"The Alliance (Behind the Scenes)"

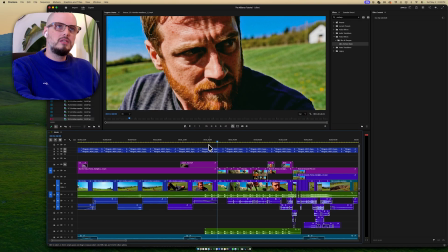(45:23)
But even this, I was like, okay, that's still a little globby.
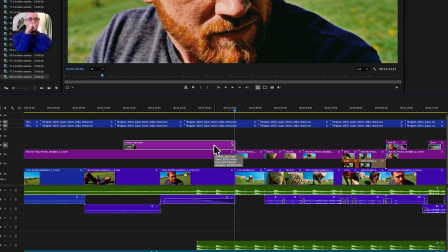(45:28)
So what I did was I then took the whole clip and I tried to throw it into Starlight 2.0.
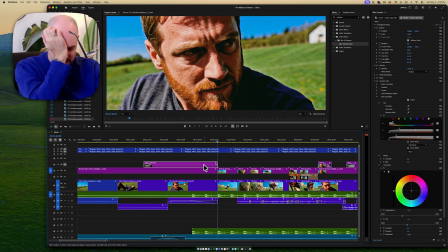(45:37)
And Starlight 2.0 does not export more than, I think, 18 seconds, which was a huge bummer. So don't hate me, but I'm in talks with Manji, who runs Astra.
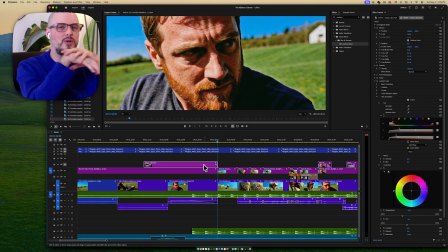(45:50)
So I just hit him up and I was like, hey, can your 2.0 model actually export a minute and a half? And he's like, I don't know. Let me see. So he asked his team, and they're like, yeah, but we have to do it manually. Like, it's not available to the consumer to do that. We'd have to do that like for him over the weekend.
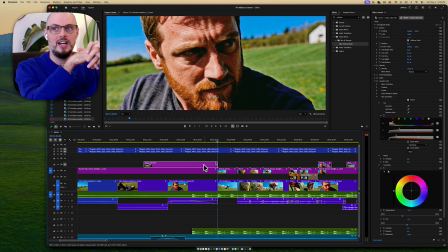(46:08)
So he was he's a great guy. And the Topaz team, man, they're so great. And so he was like, yeah, we'll do this for you and send you back the clip in 2.0.
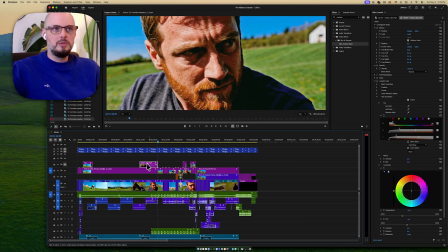(46:18)
So I did get the whole clip in 2.0, as you can see here.
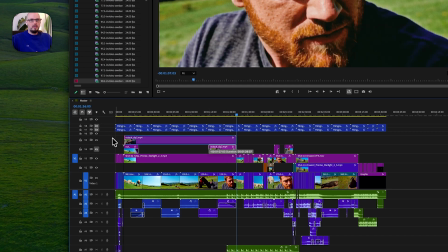(46:21)
And the benefit to the 2.0 clip is it's much softer.
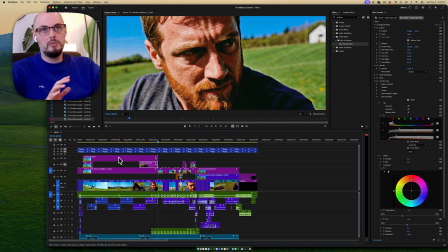(46:28)
And that's really the great thing about Topaz 2.0 is it's much softer. So take a look at this.
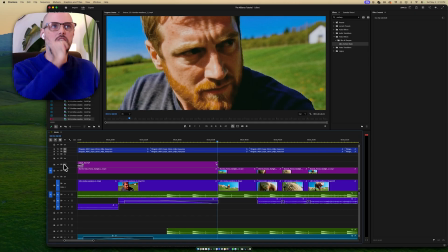(46:40)
Look at that. I mean, it's a completely different type of shot. But for me, this is 2.5. This is 2.0. Now this is the original and this is 2.0. So you see how it smooths out the skin a little bit.
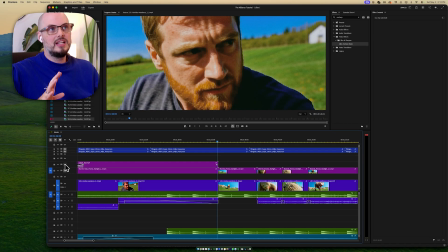(46:57)
It softens the whole image really completely and gives us just a more gentle look, right? Everything is more gentle, a little bit dreamy. But when your image is almost deathly unsharp masked,
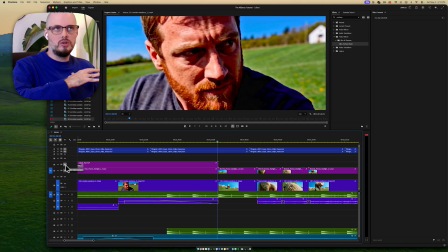(47:13)
you want to counterbalance, I think, with dreaminess to get it to just be normal.
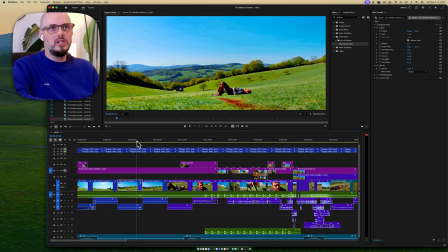(47:18)
So what I did was I took that and I didn't want it for the whole clip because it didn't serve, I didn't want this.
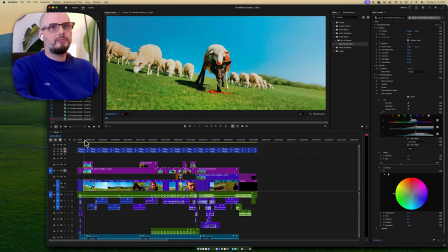(47:24)
It really was only the beginning here and the end where I was like, I want the 2.0. You see that? The 2.0 is just, it's a bit more even. I prefer what it did to the gradient and I prefer what it did to the wolf and to the sheepskin.
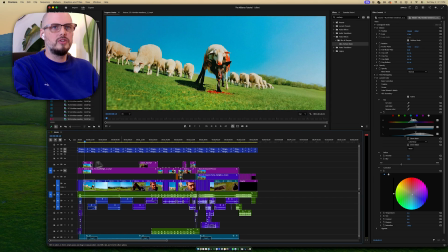(47:44)
Just at large, I was like, I do think I prefer this. So I want that hyper red blood. You know what I mean? I didn't want it to be too dark. Wanted it to kind of stand out like a sore thumb. And then at the very end here, again, just while I'm tilting up.
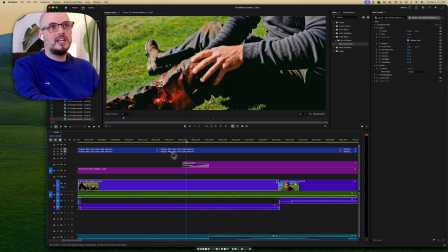(48:02)
So as the camera's tilting up,
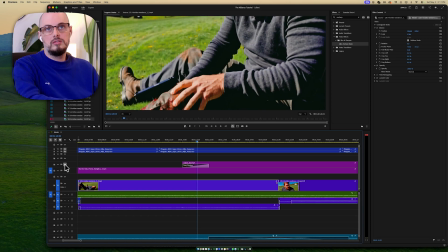(48:05)
I'm just fading this shot over that shot so that you won't notice it.
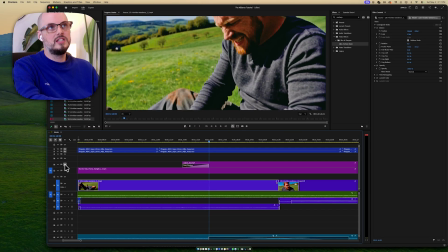(48:12)
It's just a gradual fade so that by the time we get to his face, I mean, that's better. Like this has more like emotion, right? But this didn't remove the emotion to me.
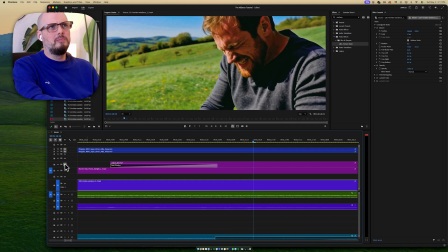(48:28)
And that's what you got to be careful about on upscalers is they change your performance slightly. Like this and this are slightly, this one is a more intense emotion. So even before we release, I might want to just come here and
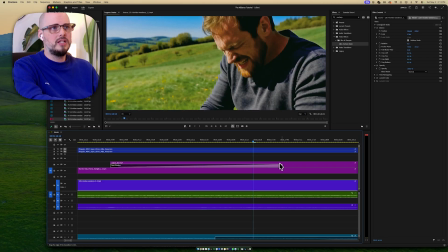(48:50)
I might even change this edit. I mean, that's kind of better, isn't it? You might be seeing me make it in the moment here.
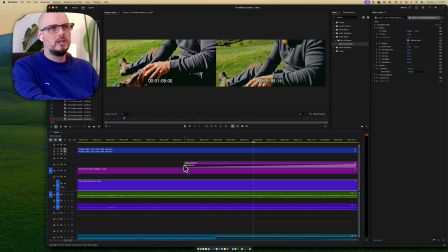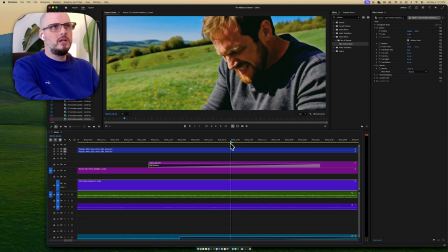(49:11)
That might be better. And this is kind of what I look for. See, I'm trying to make sure that I'm not losing what's valuable.
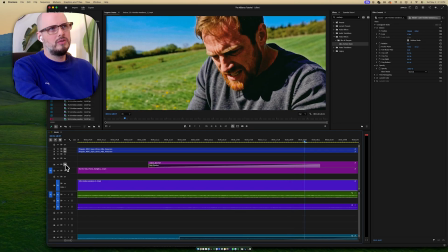(49:27)
Because that doesn't look good to me. Even though the emotions are coming through, it's distracting me how bad it looks.
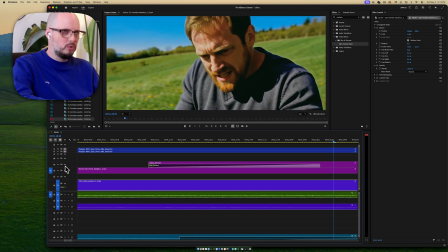(49:39)
It looks more like AI, whereas this looks more like film to me. So let's see what that looks like.
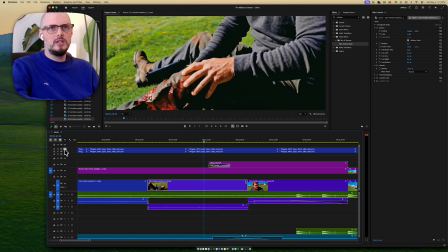(49:44)
And we'll put the film grain back on. Let's just see what this is.
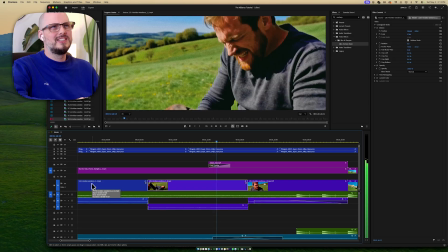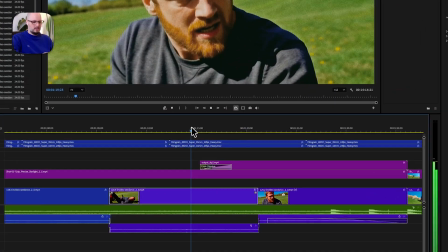(49:53)
Yeah, let's maybe make something together while we're here.
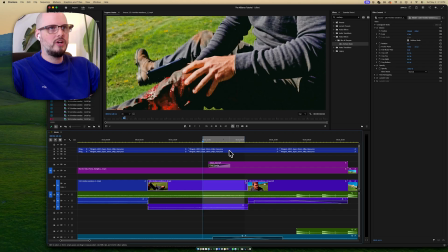(49:59)
Yeah, great Premiere. Great job. Awesome feed. Playback performance.
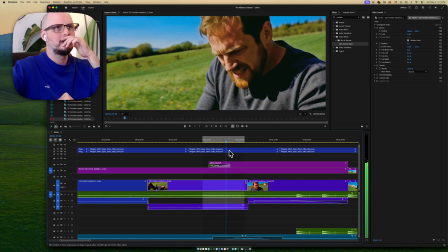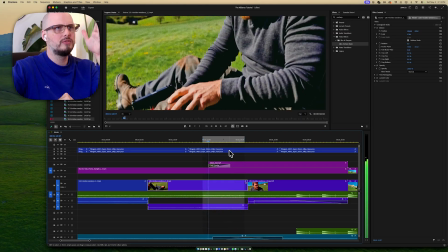(50:23)
So right now I'm just looking at the performance. I'm not thinking about anything else.
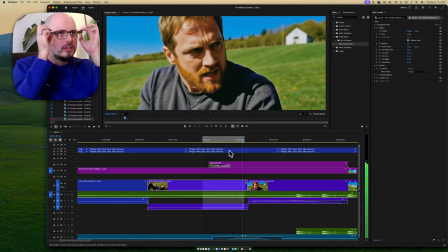(50:28)
And it does, his eyes, his crow's feet, they do kind of read better here. So now that I'm like, okay, yeah, that works.
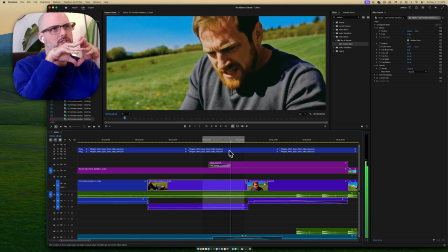(50:37)
Now I'm going to look at the surrounding greens and everything else and see, does it shift too much at the last moment and distract me? Am I seeing the magic trick?
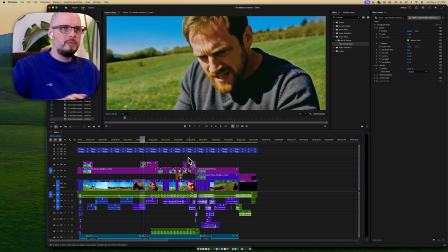(50:53)
I think that's good. That might make the cut. We'll see.
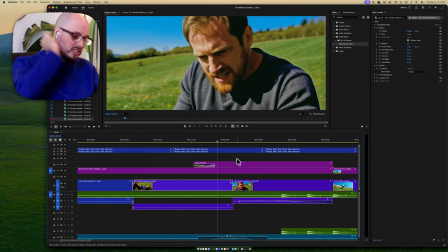(50:57)
But you can see kind of, this is how, to me, this is your final process step.
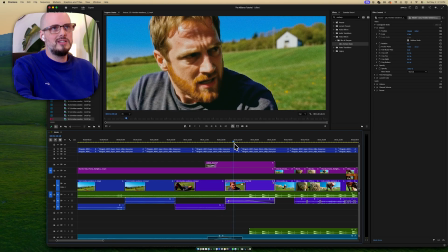(51:03)
You've got to consider, how do I make this image look good without changing performance, and which model do I use? And that can help hide your cuts here. As we saw, if we're just looking at this,
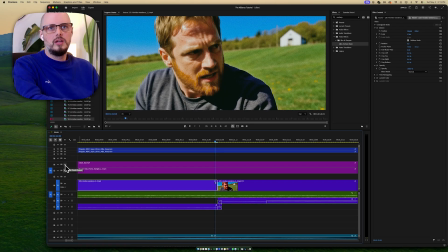cut's a little evident right here.
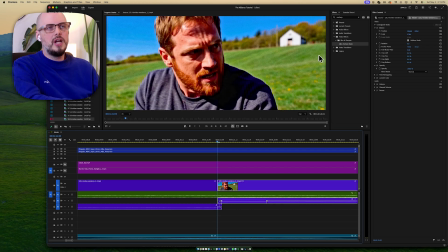(51:37)
Very slightly, but not enough is happening here to distract us here.
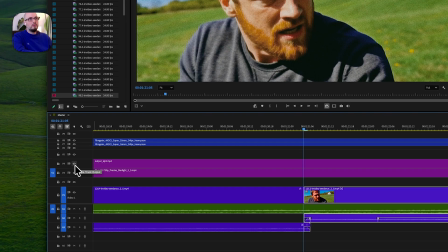(51:42)
But fortunately, that was solved by Starlight 2.5.
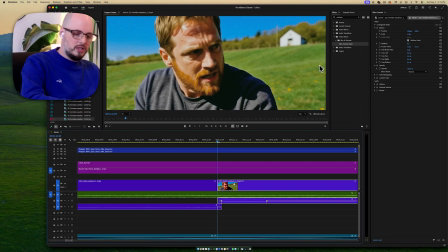(51:49)
So there is more than one way to do it.
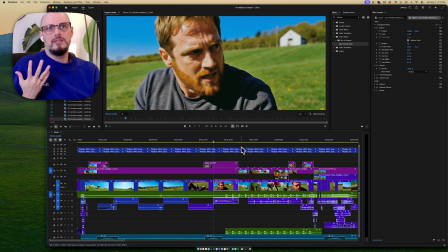(51:53)
If you want to put a vignette around your edge, that'd definitely hide some of those things, right?
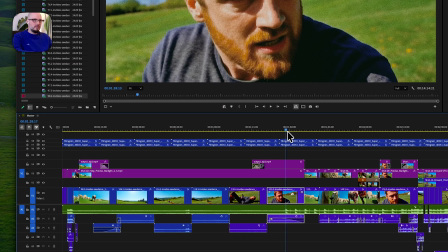(51:58)
There's all sorts of ways, the world's your oyster when it comes to that. But this is how I got this 1.5 minute long shot.
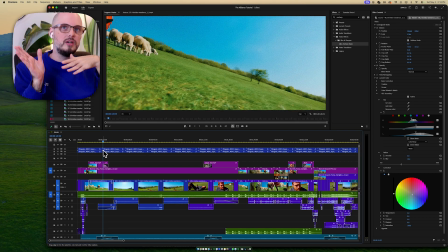(52:06)
Started with frame to frame, then it was video, extend, and prompt language. The key was what am I having happen in the shot to keep the audience focused?
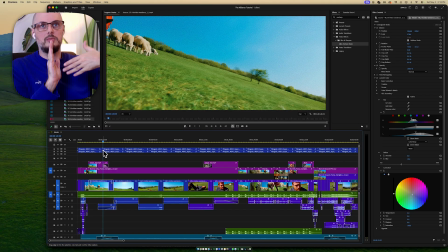(52:21)
What am I having happen in the shot so that the audience will want the camera to do something that justifies a long shot? And why do a long shot in the first point? That is to justify the
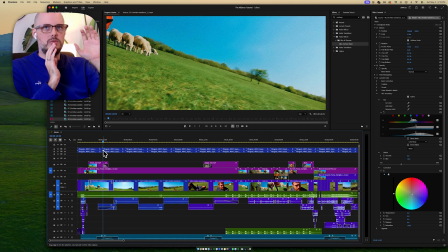(52:35)
massive shift in tone and pacing in the end of the film, so context. And I think that if you can have these elements in play,
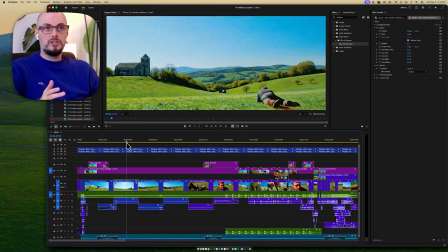(52:46)
then people will like your long shot, because just because you can do it doesn't mean you should.
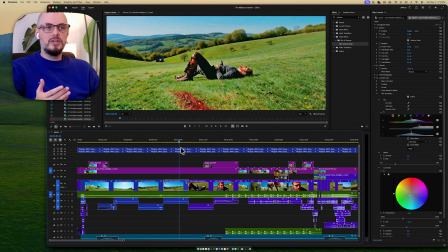(52:52)
And maybe you should do it, but now you don't know how. So this, I'm hoping, will help you understand how to do it, but also why you should do it,
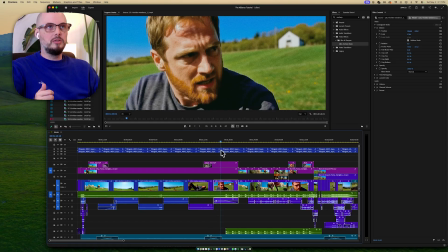(53:01)
so that it can be a great shot in your film and be really epic.
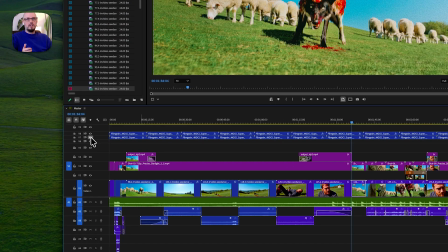(53:09)
And then I use film grain. It's a free film grain pack,
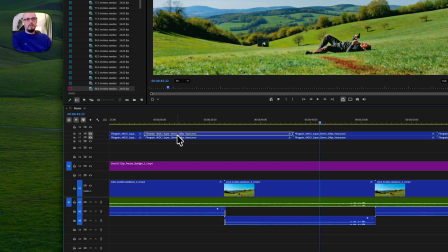(53:16)
royalty-free film grain pack that I found, and I take 35 millimeter film grain and 16 millimeter film grain.
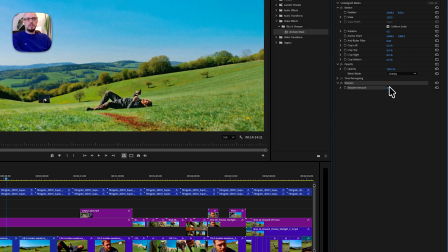(53:23)
I slap a 35% sharpening filter onto both, and I overlay them.
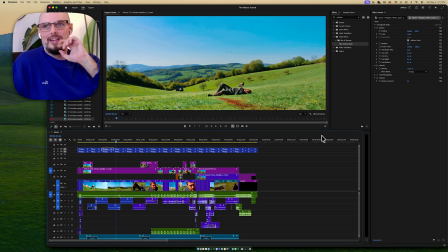(53:28)
That's not anybody worth their weight in salt with color grading is going to laugh at that approach, but that is the fast poor man's method of doing film grain.
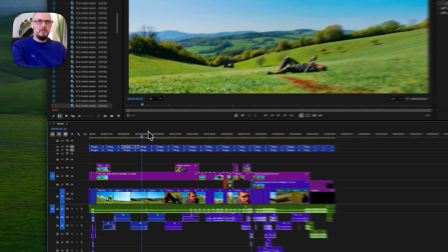(53:40)
That's very quick and easy and provides, in my opinion, a satisfying result.